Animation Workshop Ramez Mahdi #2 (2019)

Overall, I also still wonder,
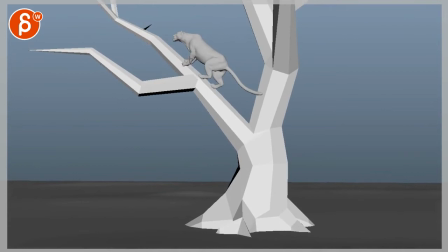4:12 it's up to you, but I think we talked about before that, having potentially, did we talk about one more step or just cutting sooner?
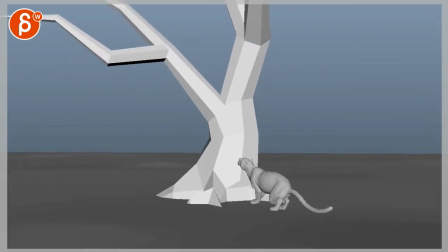4:19 It feels like it goes, I can easily or conveniently just ease into a stop.
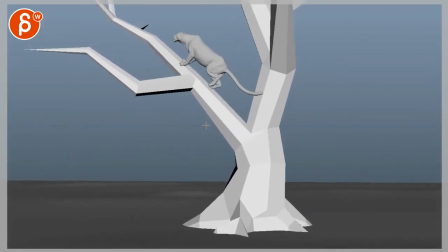4:29 It's like you want to almost cut here, just cut it on action, or just add another action there, or maybe there's a bird there, maybe something is, you know, preying upon it. That's why it's so still and just looking. That's the only thing that feels, if it comes out into that perfectly ease into stop.
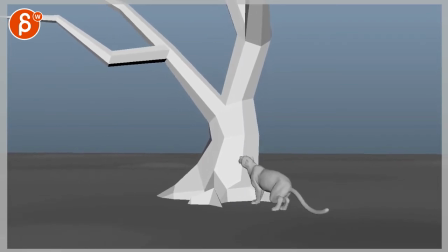4:53 All pretty far away, but I'm assuming you're gonna have, you have toe spreads and stuff like that.
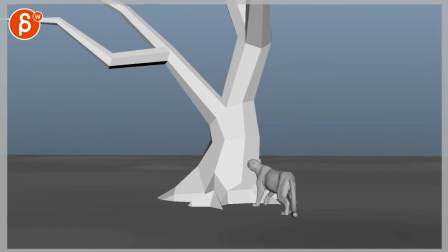5:05 So you might want to have, if I look at this butt turning right there, there's a very distinct turn. We're also moving the knee, that I will probably have a little bit of a side roll and compression on there.
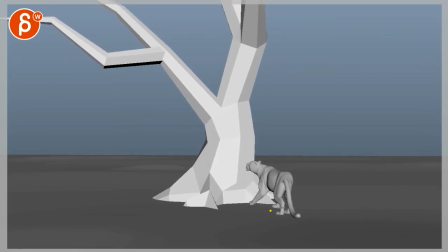5:20 Just a bit. They feel pretty locked at this point. And then watch out if that's like this, if it feels like head, chest, and the butt does a very quick turn. Just double check that it's doing a nice turn.
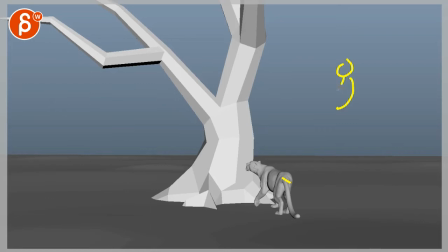5:39 And then that tail feels like, if that's body, again, the chest and the butt just goes out quickly. It feels like the tail is almost pointing this way, as if the base needs to be a bit more in line with this, if that makes sense. It feels like this goes this way while the butt goes this way. So watch out for stuff like that. And it feels like it corrects itself towards here.
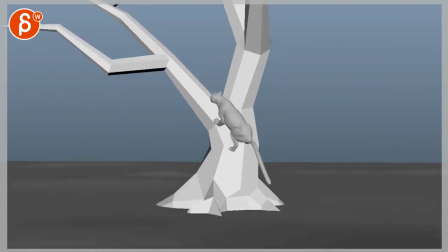6:01 Do kind of like that little slippage in the back here.
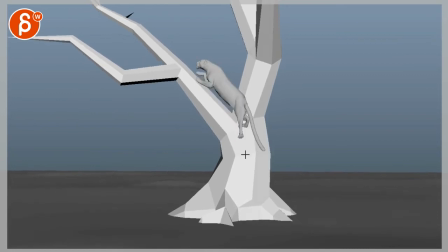Wonder if you can push that arc, or it gets a bit too animated. But a couple of things, like these guys feels a bit twins. They slide exactly the right direction and then stop and go up.
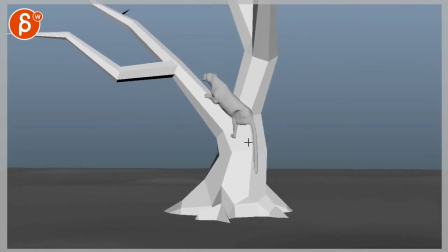6:24 Probably change, even if it's in the reference, I'd probably change that a bit in the actual anime. And if you go from here to here, I'll probably bring that paw over here if you can. And here for a bit of a nicer arc.
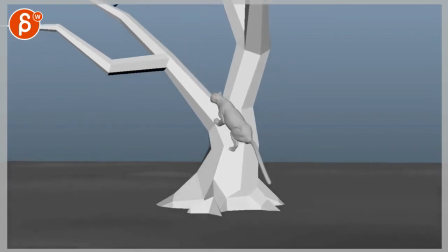6:37 It's tricky, don't want to make it too nice, then it doesn't feel real anymore. But I'm just curious what that would feel like.
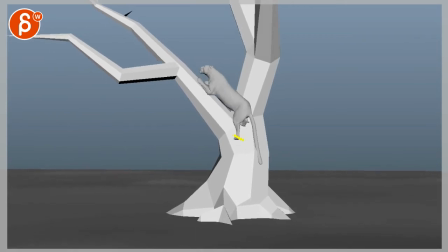6:48 I do feel this slip, which is nice, but then of course when you frame through this, like, this seems wildly pretty twin there.
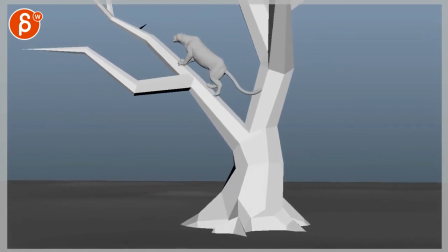7:01 It's kind of it. Again, depends how much detail you have on this. I do see a rotation down there. If we need a bit more,
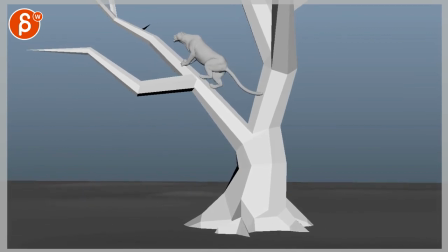7:15 to call like the fingers digging into this. But when I first watched this, the only thing was the pop
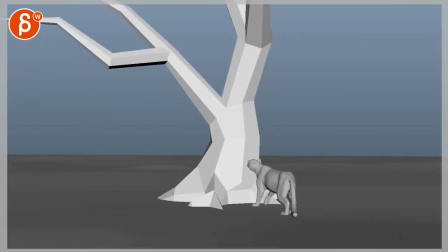7:23 and that convenient ease in and that sudden stop through there.
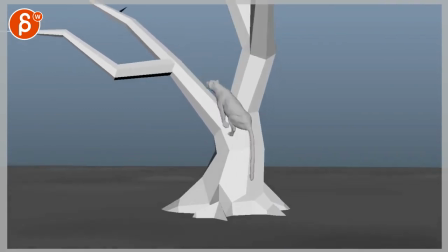7:31 Those are kind of the bigger things. Then once you get into details,
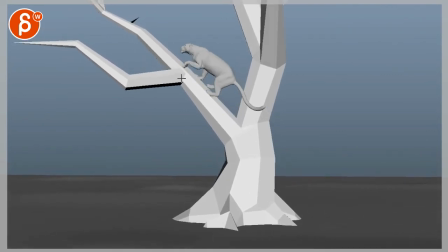stuff like this where you might want to ease out of that a bit more and then get right into this, just a bit more elegant. Even like this, how it just bam over one frame it pops, but then it kind of stays, doesn't kind of continue.
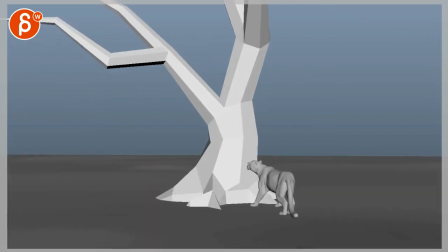7:58 You might want to ease, smooth out just that section. It's one of those things that once you start framing through things, I feel like you get to see a bit more. But again, this stands out being really cool.